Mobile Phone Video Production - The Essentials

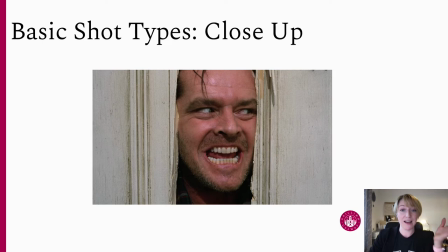[19:52]
In this Where's Johnny scene from The Shining you have medium shot after medium shot in the sequence as Jack Nicholson is chasing his wife through the hotel and then finally he gets up to the sort of bathroom where she's been hiding and he hacks through the door and he says,
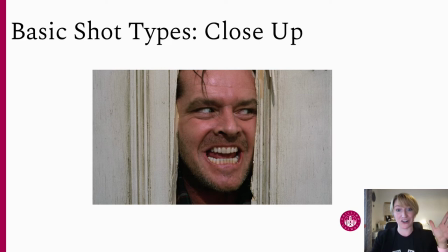[20:10]
here's Johnny, and you cut to that close-up as his face comes through the door, and it is extremely jarring and scary and shocking. If the entire sequence had been shot in close-ups, that one moment wouldn't have as much of a punch.
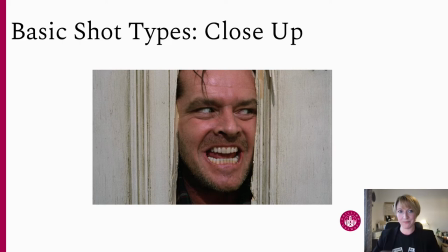[20:25]
So it's great to save these close-ups for your key message, your most emotional moment.
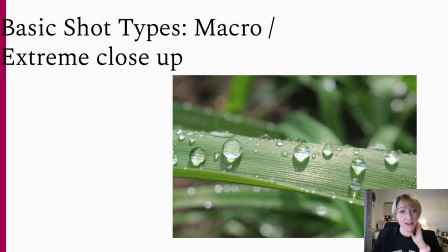[20:34]
And then you have the macro shot or extreme close-up. Now this is something that our mobile phones can actually do quite well and some of the newer phones will have settings specifically for capturing these macro shots. To get this kind of a shot on your phone what you want to do is move your phone close to an item until you
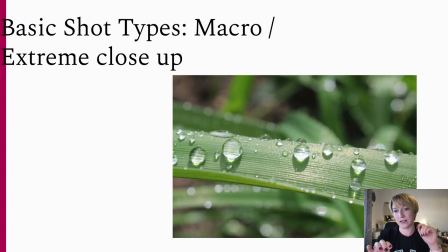[20:52]
see it go out of focus and then pull back very gradually just until it catches that focus. You should get something very close to the lens that's nice and clear and everything around it looking kind of lovely and blurry and really beautiful.
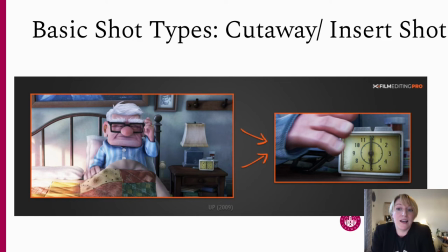[21:08]
So you can get these nice professional looking shots. Now the cutaway shot or the insert shot can be a little bit trickier to do effectively,
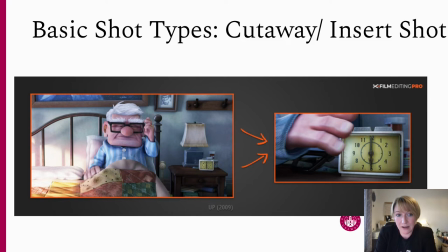[21:21]
but it's very useful when it comes to editing and when it comes to kind of managing the pacing of your story. So in this clip from up, we have the alarm clock rings and our main character hits the alarm clock to stop it.
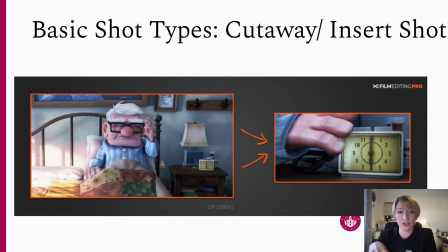[21:37]
The shots cut in from this sort of medium to wide shot of him in bed to the close-up of the alarm clock. So what this does is it gives us a little bit of information about his life, the time he gets up. You can see the pill bottles in the background a bit more clearly than you might have been able to with just the long shot,
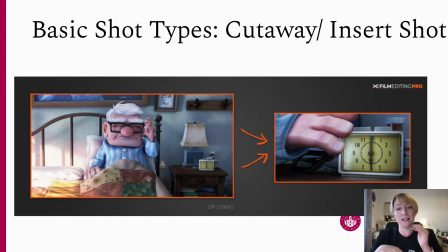[21:57]
but also it helps with the pacing because, you know, if he was just going to hit the alarm clock and then get up, it could feel like kind of a long sequence. But if you cut into hitting the alarm clock and then it cuts to the next scene, then it's a nice fast-paced story and it feels that little bit more professional as well.
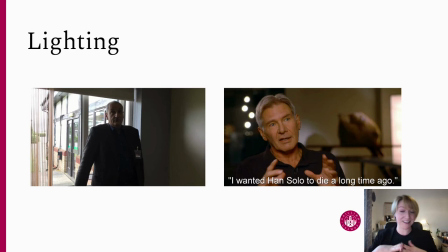[22:18]
Now, I just want to mention lighting quickly because if you don't get your lighting right, then getting any of these other shot tips correctly doesn't really matter either. So when it comes to lighting, you don't want your subject to be in shadow unless it's for creative or intentional reasons.
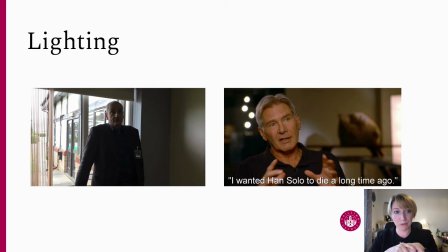[22:36]
So with this image of this person on the left, for example, you'll see he's in shadow. He kind of looks like maybe his identity is obscured for some reason. I'm assuming it wasn't done intentionally in this particular shot.
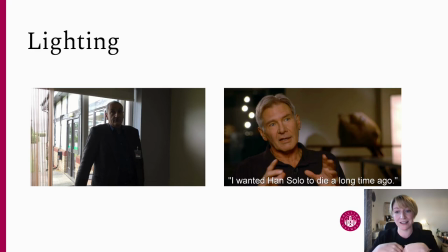[22:52]
What probably happened is they just thought the outside looked a bit nicer than the inside. so they want that to be the background. And you will find when you're interviewing people, they will always ask for you to film them against the window because the outside looks nice.
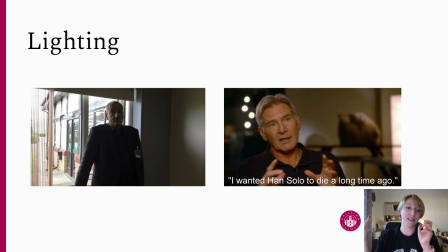[23:05]
However, this puts them in shadow and if you tap on them to get the exposure right, then the outside will be overexposed and you won't even be able to see it. So what would have worked much better with this shot is if the person had turned around so that the daylight was falling on his face and it would have you know made him a lot easier to see.
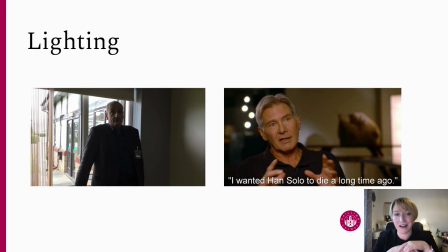[23:26]
Or if you really do want to get that outside background in just go outside to film the shot that works as well. Of course then you have to be conscious of rain and wind and noise and everything else so there is a balance to be struck. In this shot on the other side of Harrison Ford I just want to illustrate it as an example of where the lighting is quite nice.
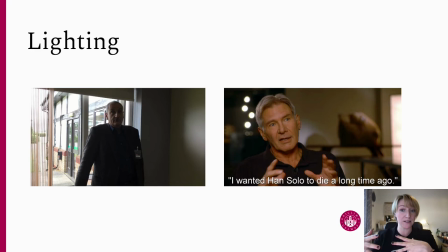[23:46]
You have this sort of not bright, but not too dark lighting. It's nice and soft and even. There aren't any really harsh shadows. Everything's sort of gently lit and it looks quite nice.